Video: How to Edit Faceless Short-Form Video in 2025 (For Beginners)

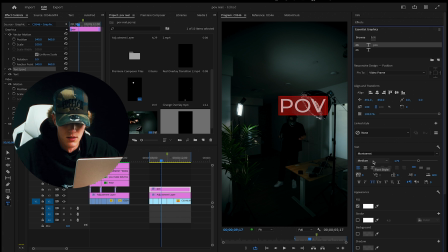I'm just gonna make this pretty big. Make this bold. That looks good. Center it. And then I'm gonna go ahead and drag it up here. I'm gonna go ahead and add some more text. So the way you actually add this, you could go ahead and just do another text layer, but I'm just gonna duplicate this.
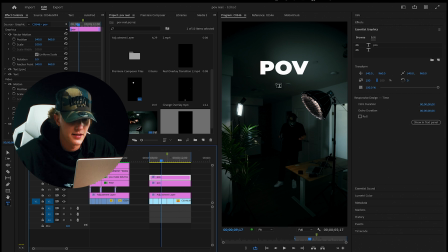So I'm gonna duplicate it. And then I'm gonna go ahead and write what I want. So I'm just gonna say build a personal brand for tutorial sake.
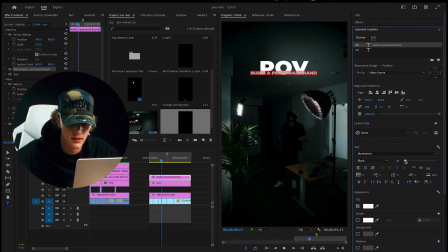Select all using command A or control A, and then just bring this down, the font size, bring this down. So for me, what I like to do is this font, Montserrat, whatever. It comes with different like sort of font styles.
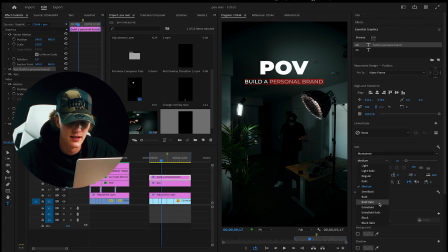So I like to just make the entire thing medium and then highlight the keywords and make them super bold.
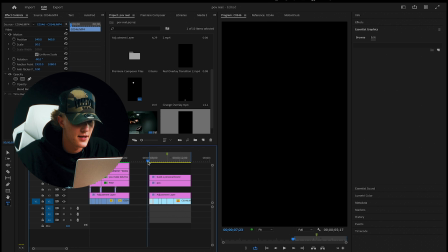So it kind of gives you that effect, which to me actually looks really, really good. Just so that way your viewers' eyes go to that specific part. Go ahead and play it. And it looks freaking sick. Let's go ahead and add the camera movement on top of the text so the text moves with the camera.
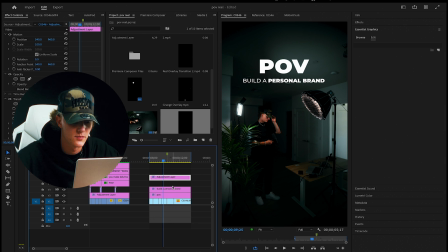Sick. So this was the camera movement. We had it below. We just moved the text below it. Just reiterating what I did. So that way the text moves with it. It almost looks like it's 3D tracked, which looks freaking killer. One thing I'm gonna do is I'm gonna duplicate these two layers, allow for two video tracks.
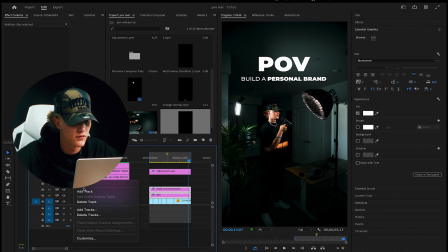If you don't have a video track available, just go ahead over here, right click, add track, and it'll add a track.
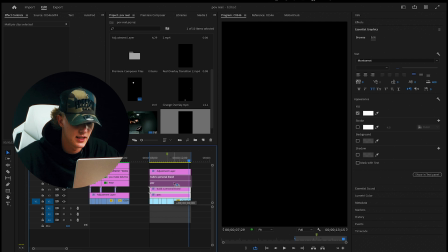The way you duplicate it, select it, hold option, drag, keep holding option, and then you let go with your mouse pointer, and then it'll place it.
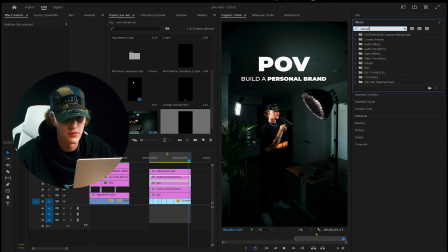And I'm gonna add a glow, so you guys wanna go to effects. I'm gonna go back to my TakeOver preset pack, which if you guys haven't copped it, honestly, it's freaking killer. I'm gonna go over here, go to, where is it? Glowing text, add to duplicate.
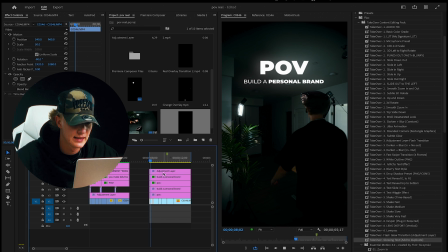Go ahead, and then you see that little glow, it looks freaking killer. And then that's honestly pretty much the entire process.
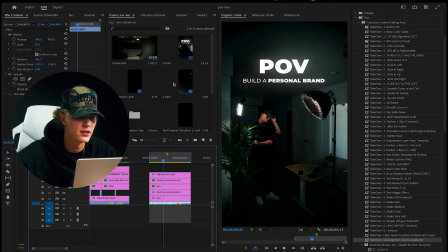What you guys can go ahead and do now is add your transition overlays, which I actually paid for mine.
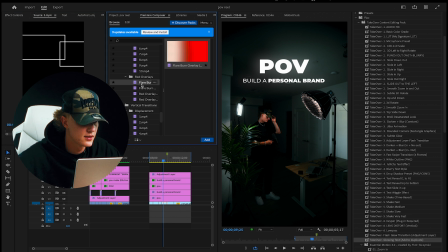Shout out Creative Ryan, his things are really, really great. Actually, I'm gonna just do like a flare burn overlay, just like that, drag and drop it.
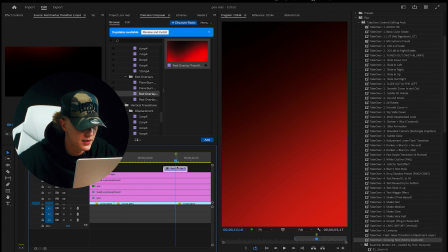Exactly where the base hits at this cut, kind of just place it right in the middle, select it, go to blend mode.
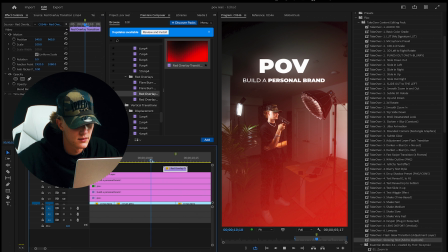You can either do screen, which makes it look like that. Like that.
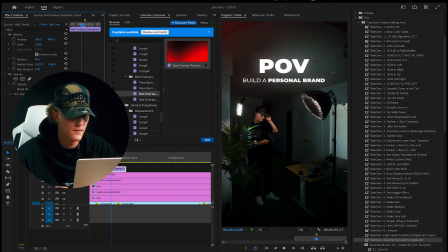I'm not too big of a fan of that. Let me go ahead and rotate it real quick though. Maybe 50% because it's a 4K. It'll look like this, which looks pretty decent. I don't hate it.
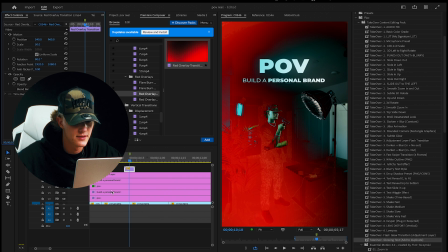But what I really like to do is go ahead and add difference, and it kind of plays with like the values, the color values, I guess. So it looks sick. So we're gonna run it like that. You guys can go ahead and find transition overlays on YouTube for free.
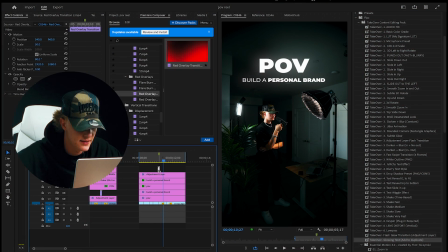Just type in film burn overlay. So that's killer. I'm gonna go ahead and just duplicate this one. Option, hold it down, drag, dropping. Same thing. And then I'm gonna go ahead, add the half over it, cut the first half, keep the second half, and then I'm gonna keep the first half over here.
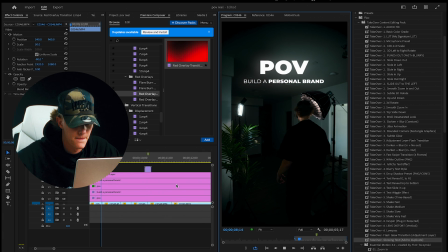So that way it's just like a perfect transition loop. See, that was like a perfect loop. Sick. So now that we have our drop, let's go ahead and find our audio. And the way you guys can find audio is by scrolling through Instagram, saving audios, or you guys can go ahead and just go on YouTube, type in trending audio. And then once you find the audio, download the MP3 and then just import it. Before we continue on with this tutorial, I just wanna let you guys know that the Viral Hooks editing pack is out now. If you've ever struggled with short form content, chances are it's because of the hook. And I get it. I've literally edited close to 500 plus short form pieces of content. And only now have I decided to just automate that entire process. So what's in the pack? You get 10 hooks already made for you. So literally all you have to do is just drag and drop the template, replace the text, replace the icon, and you're good to go. It comes to 6 plus text styles, which are pretty much just popular text styles that a lot of the bigger guys use. So if you want to save time editing and save yourself the time of content ideating for a hook, this is the pack for you. It genuinely saves me so much time.